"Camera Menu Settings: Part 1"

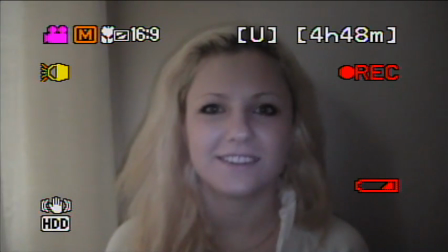If your camcorder doesn't have this feature or it's not bright enough, you can consider adding an accessory light available from your local dealer. This one provides additional light powered by regular batteries. It's also LED lighting technology, so it provides a bright light and it uses little power.
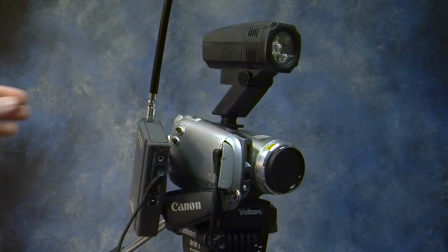Check with your dealer to see what video light would work best in your shooting situations.
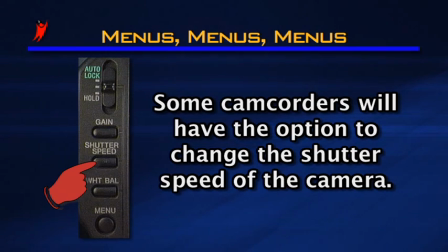Shutter speeds. Some camcorders will have the option to change the shutter speed of the camera.
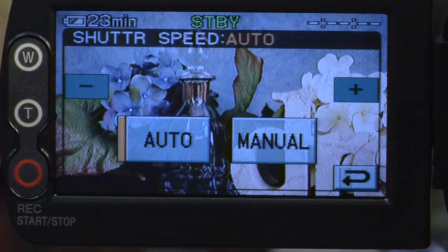The default setting is 1/60th of a second, but on some camcorders you can select from a slower speed or even faster speeds. Let's take a look at what those changes can mean to your images. This is our control shot at the default 1/60th of a second.
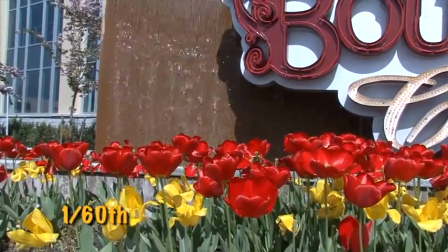This provides a pleasing view of the scene and is the rate you will see most video is recorded at.
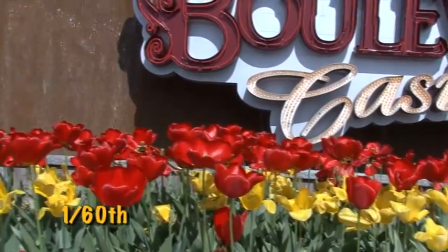It presents the action in a scene pretty clearly.
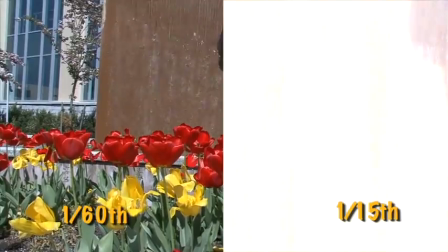Now, if we slow this down to just 1/15 of a second, you can see the effect.
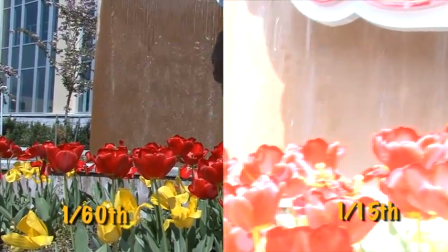Everything is blurry, and it's not a pleasing video.
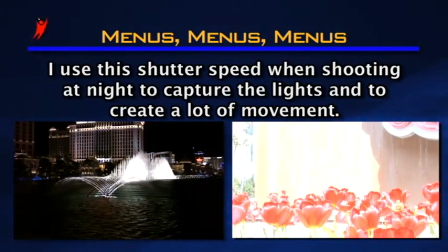I've used this shutter speed in the past when shooting at night to capture the lights and to create a lot of movement.
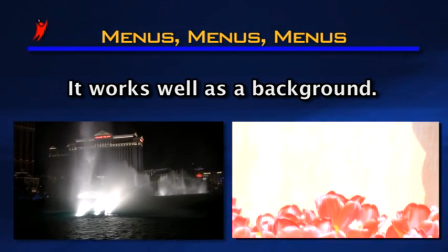It works really cool if you shoot lights and use it as a background to titles and things, but I'm not sure it works as a regular shooting speed.
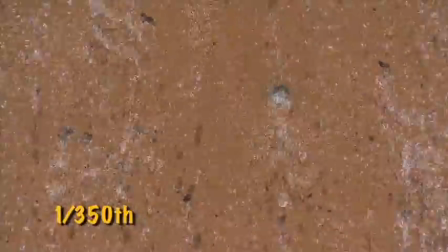Now I've selected a faster shutter speed. Notice how the motion is choppy and not pleasing to the eye.
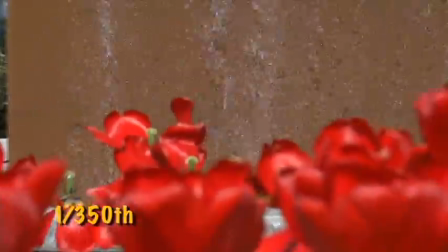What this does work with is when you're shooting fast action like sports or a golf swing,
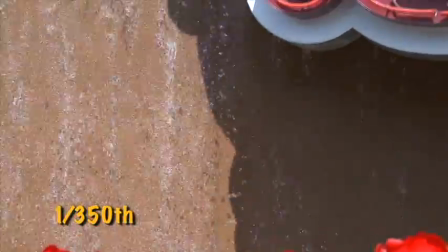and you want to slow down to look at it or perhaps even use a single frame.
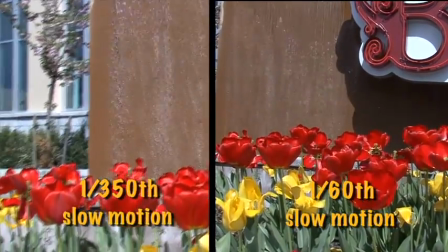Here's the shot in slow-mo in comparison to a shot recorded at the default 1/60th of a second and slowed down.
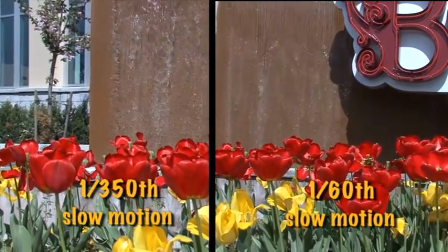It looks sharper and clearer using a faster shutter speed.
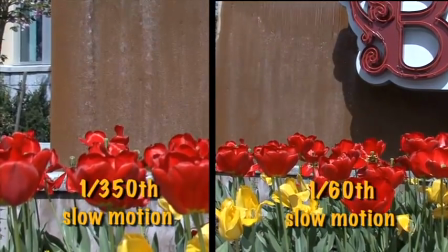Once again, I'd use this as an effect rather than for regular shooting.
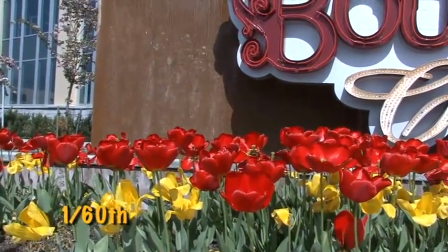I always recommend using 1/60th of a second for all shooting unless you're looking for an effect.
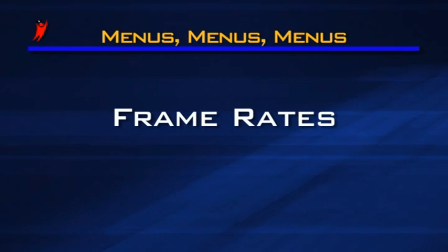Frame rates.
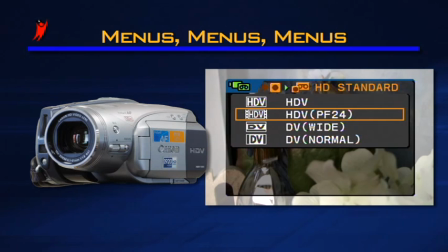Some of today's camcorders, most notably the high-definition camcorders, can give you the choice of selecting from different frame rates. The purpose of this is to allow you to change the look of your video into a more film-like appearance.
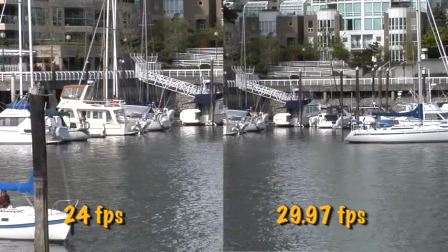Here's an example. Both of these shots were done using the same camcorder.
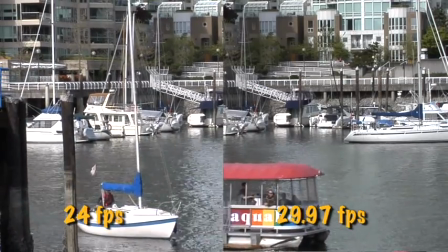The one on the right is recorded at 29.97 frames per second, which is the usual frame rate for television.
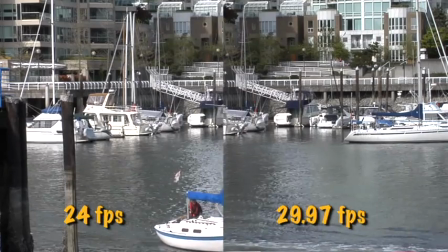The other shot on the left has been recorded at 24 frames per second.
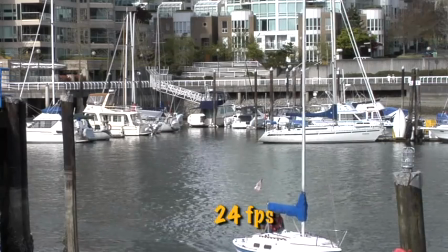You'll notice the 24 frame per second pans and zooms look a little different, and it is perhaps a little more film-like in its appearance.
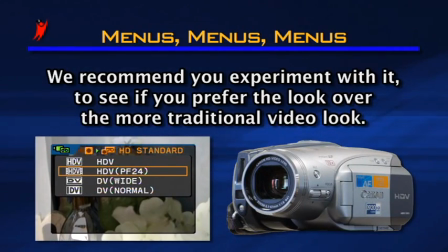If your camcorder has this feature, we recommend you experiment with it to see if you prefer the look over a more traditional video look.
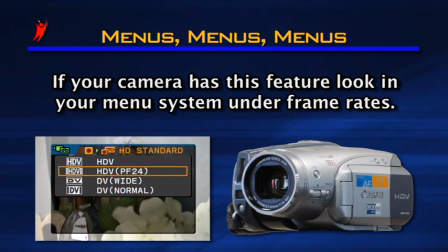If your camera has this feature, look in your menu system under frame rates or picture or, well, check the manual to see what they call it.